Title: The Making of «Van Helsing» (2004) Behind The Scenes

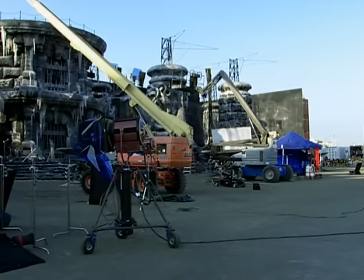And this is the biggest one, which is why we're outside, because it wouldn't fit on any of the stages.
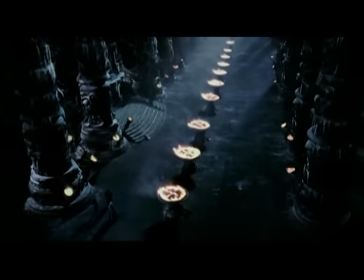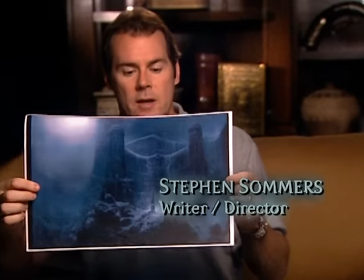Here's Castle Dracula. At the end of the third act, our heroes, I don't know if you can see the little teeny guys right down there. This is how big this is. Summer sizing, it's great.
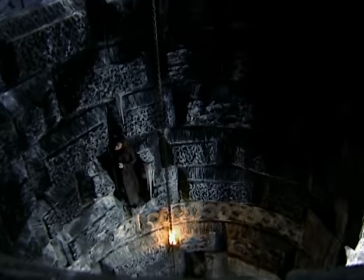Even though the set is gigantic, it's not even close to being able to accommodate the size that the fortress actually is in the movie.
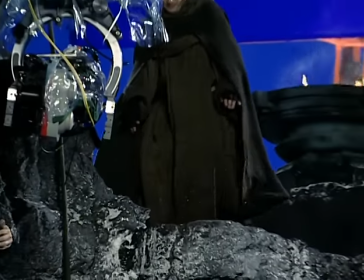So because of that, we're constantly shooting off this gigantic set onto a blue screen.
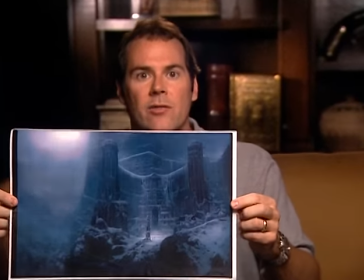And we see this and we think, oh my God, this is the biggest castle we've ever seen, and it should be.
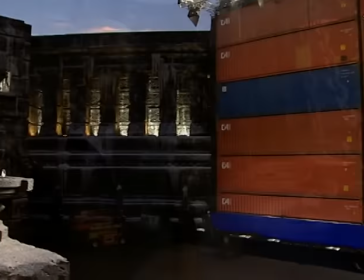And then of course— Shipping crates are just to hold up the blue screen, which you see folded up on the ground there.
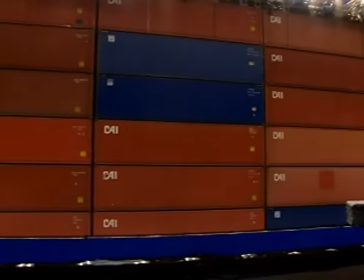And rather than build the whole set,
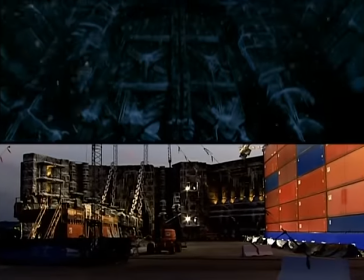we can then repeat elements of the set on the blue screen and actually make the castle look many times bigger than the set you see behind me.
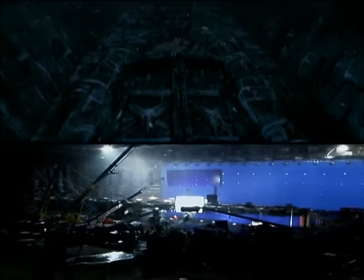We built big sets.
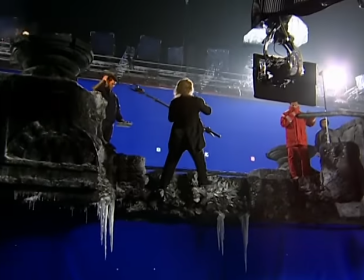And so even though Steve is often shooting off the set, you know, onto a blue screen, we're just extending a big set that we already have.
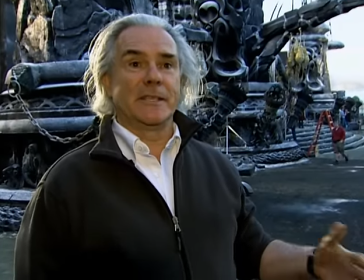What you see here, when you go back to the art department, you see sketches of the whole of what the foyer would look like.
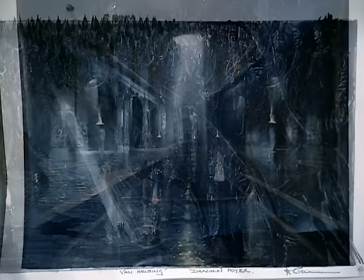So the columns you see behind me are 60 foot high, but in the movie they're 150 foot high.
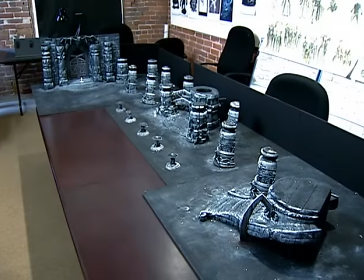So obviously we've worked out perspectives and using perspectives and models what the overall look should be as a guide for ILM and the matte artists.
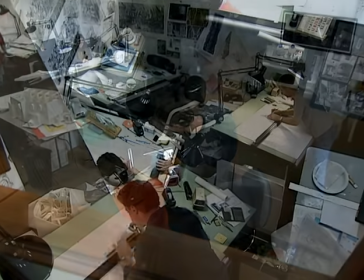We had 60 men working for 16 weeks. That's almost from when the art department gave them the drawings.
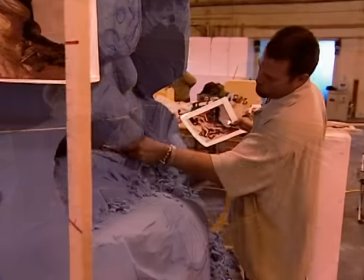Then we obviously had a lot of sculptors sculpting the torchairs and the sculptures that you see behind me and the various elements on the door.
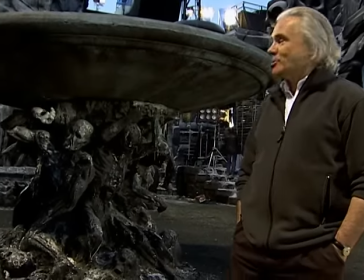This is one of Dracula's torchairs. One of the pretty dramatic.
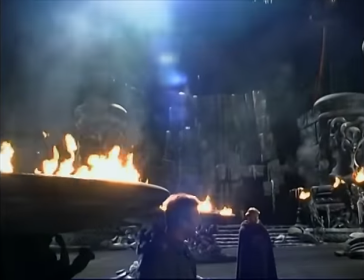When it's lit up, it looks really good, I think.
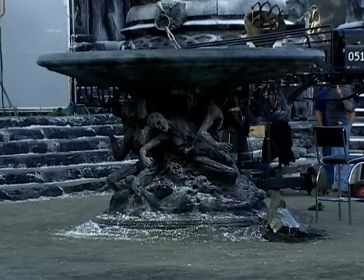But it's instead of frozen corpses of his victims, we've sort of made a tale that he actually turns them into volcanic basalt material.
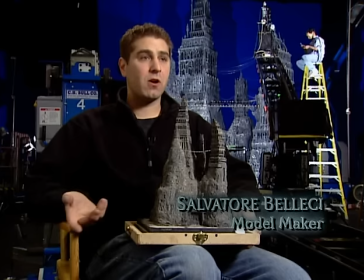So it relates to the rest of the castle, really. Or painting, you know, artwork. And from that, we'll build this, which is a maquette.
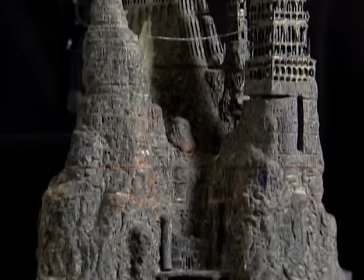And this will give us the rough dimensions, so that way we're not building the actual model and then run into problems later.
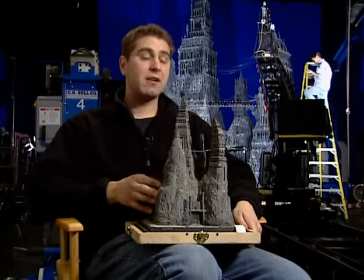This way, quickly we can see what the model's gonna look like, and then we scale this up for the actual model.
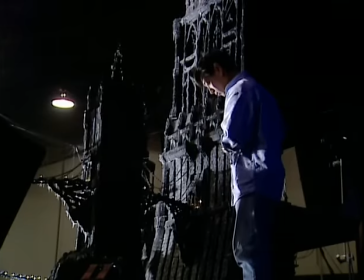What an actual physical model or a miniature will give you that maybe CG won't is that you just get that real
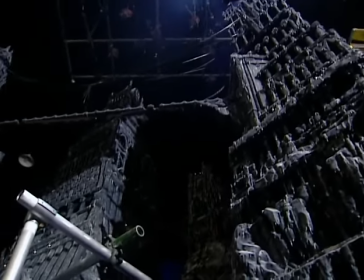effect of light hitting a surface. Coming up with the design for this castle, we tried to stay as close to the artwork as possible.
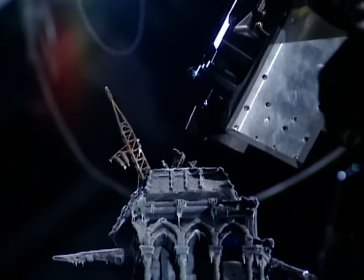There were certain areas that are called hero areas where the camera is going to be closer to the model.
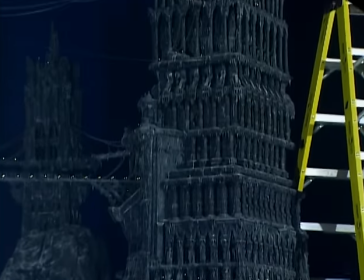We've got our lab tower over here. Lots of story happens inside that guy.
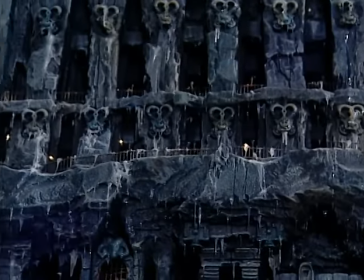There's a big battle between Van Helsing Wolf and the Hell Beast,
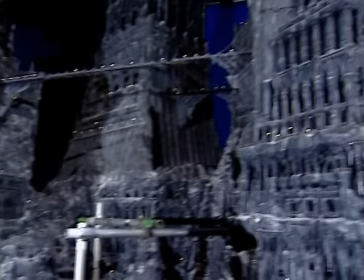and it's where we have all of our lightning strikes going and zapping all of our pygmies into life.
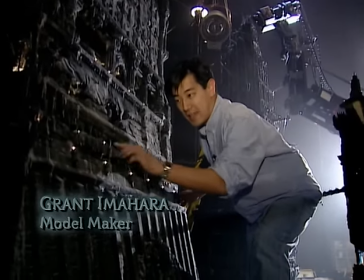Right here, what we've done is added those tiny grain of wheat lamps.
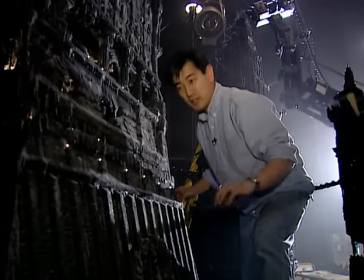They're to represent torches, which are about the size of a person's head, a 6 foot tall person's head.
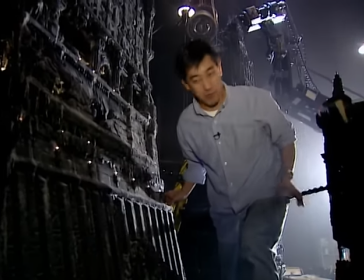And from camera, this is fairly deep in the back corner of the model.
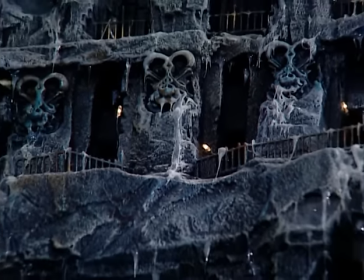But if you have that little point of light, it kind of helps you establish, oh, there's something back there, but it's really far away.
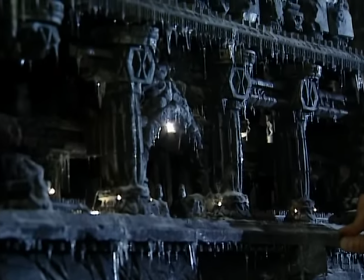What we can see from camera is the nice light that's cast on the back column and the area surrounding it.
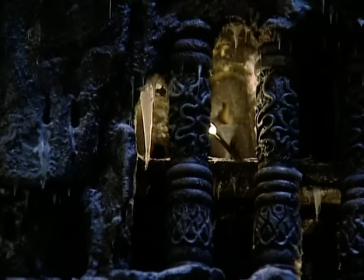And throughout the model, we try and throw these little pools of light in to help you say,
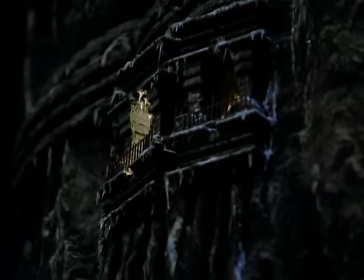oh, there's some activity going on in that room.
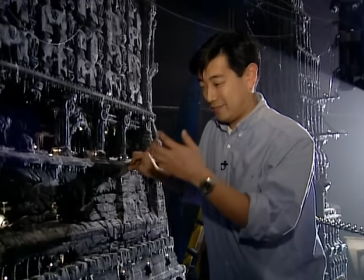There's a fireplace in there, or the pygmy guys are roasting something to eat.
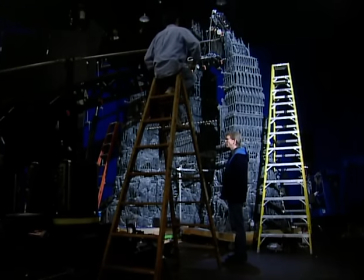The materials we used on this castle, the base is polyurethane foam.
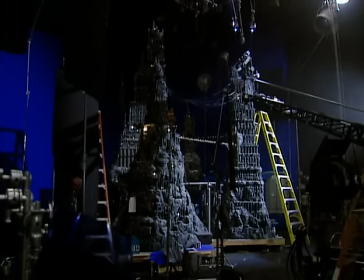It's almost like surfboard foam. It's rigid, it's easily sculpted, and we start off with that as the base.
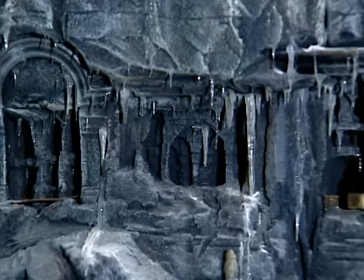Sculpt into that a bunch of the cubby holes and the little windows and stuff.
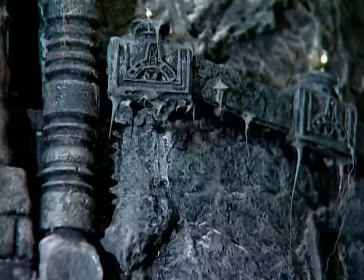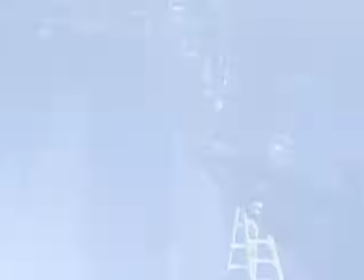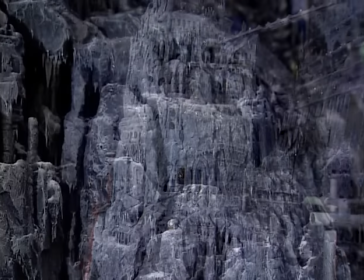So this tower here is our antidote tower. The whole idea is that this tower is kind of the oldest of the bunch.
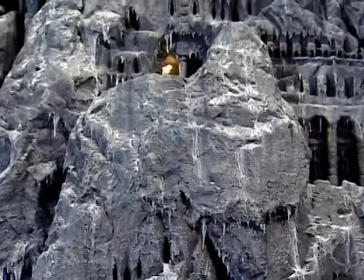Down here on the bottom, you get the sense that it's been carved right out of the rock, kind of a Cappadocia quality.
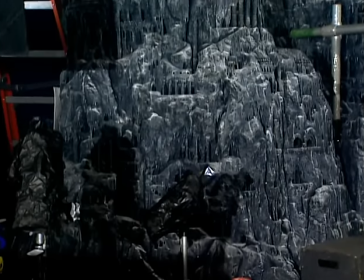And as they got higher, they had to build some, but you really get the idea that it's the most weathered, and it's even kind of a different architectural style than the rest of our towers,
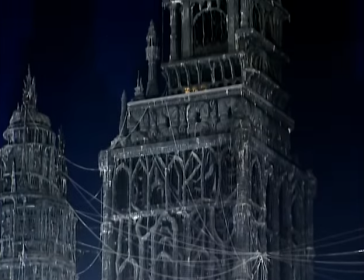kind of rounded and a little more weathered. In the back here is our big castle tower. It's basically just our big tower.
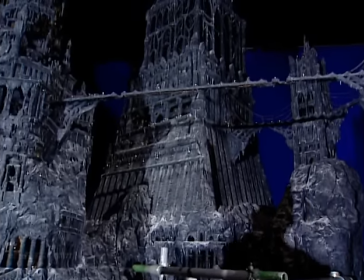We don't have much in a way of a story to go there. It's just a nice backdrop for a lot of the shots that take place on the bridge in front of it.
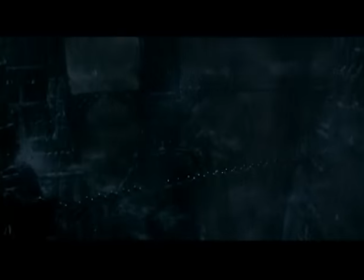The bridge that connects these two towers, our antidote tower and lab tower,
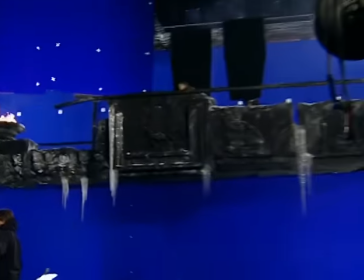was designed from blueprints from a full-size set that they used in LA. This is actually the bridge, part of the bridge that links the movie. It doesn't exist in reality. It's a little differently into the sequence of shots.
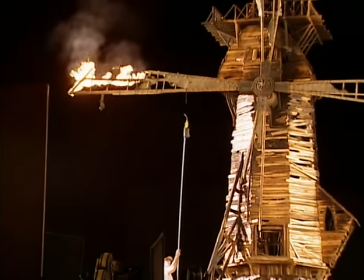And if that doesn't seem to be working, we have take two, where we build a second windmill, bring it up here, try it again, and did it work?
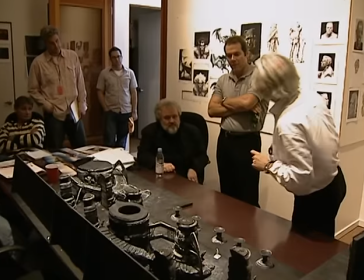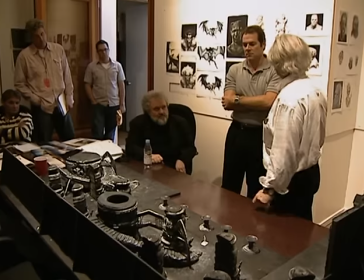We try and get a sense from the production designer what he's thinking about in terms of the space. Like in the village sequence, it was great because we actually got the blueprints for the entire village that Alun was building,
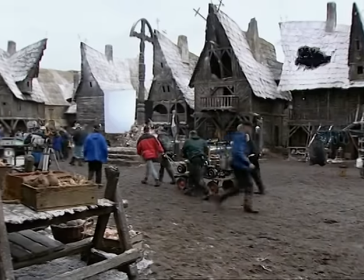and we modeled the village in 3D, and it was pretty much exactly what they built.
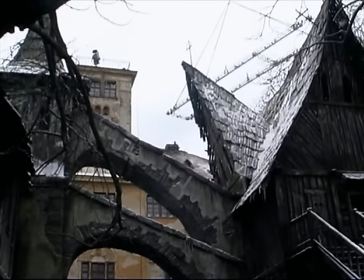So we're able to help Steven stage his action, basically. It actually began in pre-production with the animatics. Like for this sequence, we originally, Jennifer and I broke out the script. And based on the script, we pulled a certain number of shots. Say we thought there would be, I don't know, 50 shots.
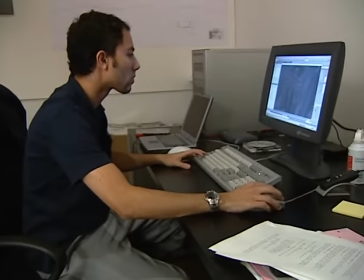And then they hired Rapin to do animatics, who hired a small team of animators.
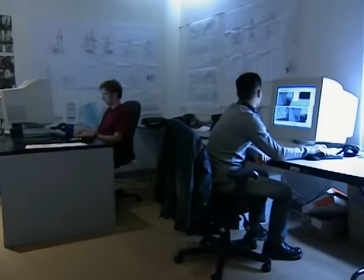And we broke out the animatics and say there were 70 shots of the animatics.
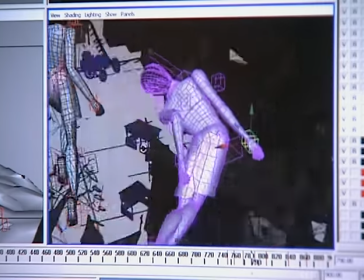The previs is just part of the process. You know, it's like no one's tied to it. A lot of things happen on the day that, you know, you can't get what you planned.
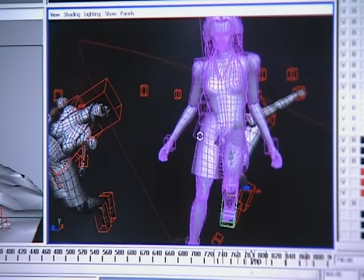But with the previs, it gives the director a tool that he knows that if he at least gets this, it'll work. The previs works as a phenomenal blueprint for these sequences, and I think it is becoming more and more common to, quote unquote, stick with the previs as your blueprint. It's very unique in that regard.
Yeah, I told you that Kyle liked me.
I want it to be as real and organic.
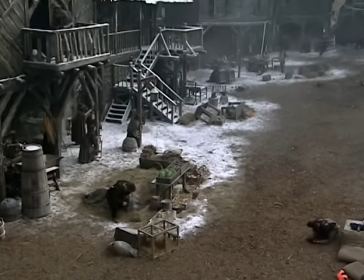This movie had to be, you had to absolutely believe that everything's real. And so it couldn't be about flying a camera around a little miniature model set.
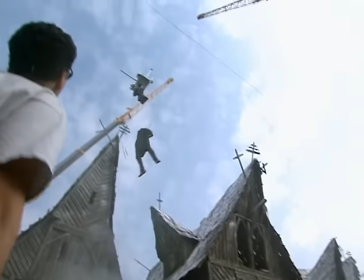I wanted to build a village and fly a camera around the village. And that became quite a task.
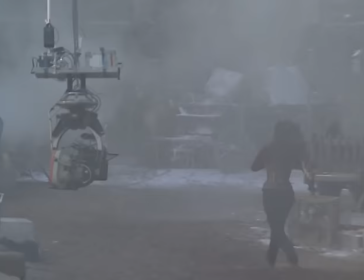We thought it was very important to have their point of view. So since they fly, the camera also has to fly.
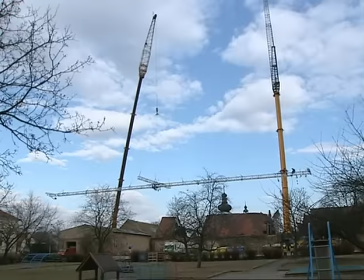He said, and it was fantastic to shoot there. And they built the biggest rig that's ever been built, a wire rig.
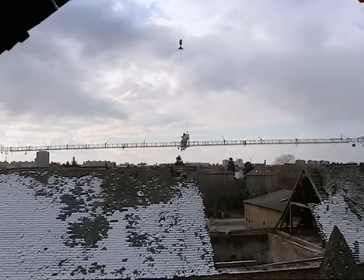It's the length of two football fields long and the width of the football field. And wires, maybe 15 wires stretching this entire thing. So they could hook the camera up, shoot it along.
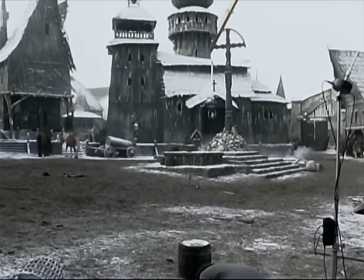Camera could go.
Action!
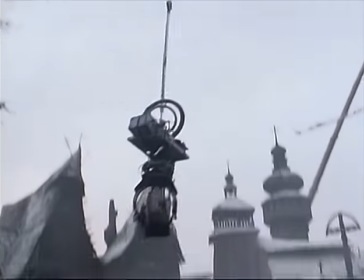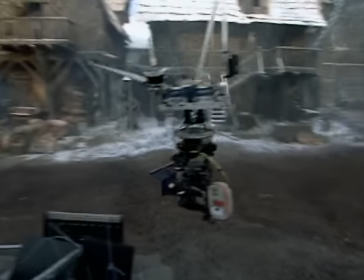The cable cam is driven by motion control software. It's driven by Cooper. So we can get the X, Y, and Z coordinates from it.
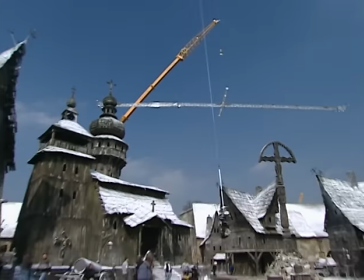The head itself is a simple hothead. But luckily, we've been shooting for weeks and weeks in the village.
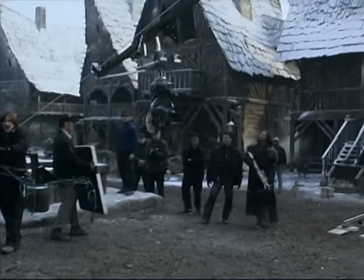So the match movers have pretty much measured everything.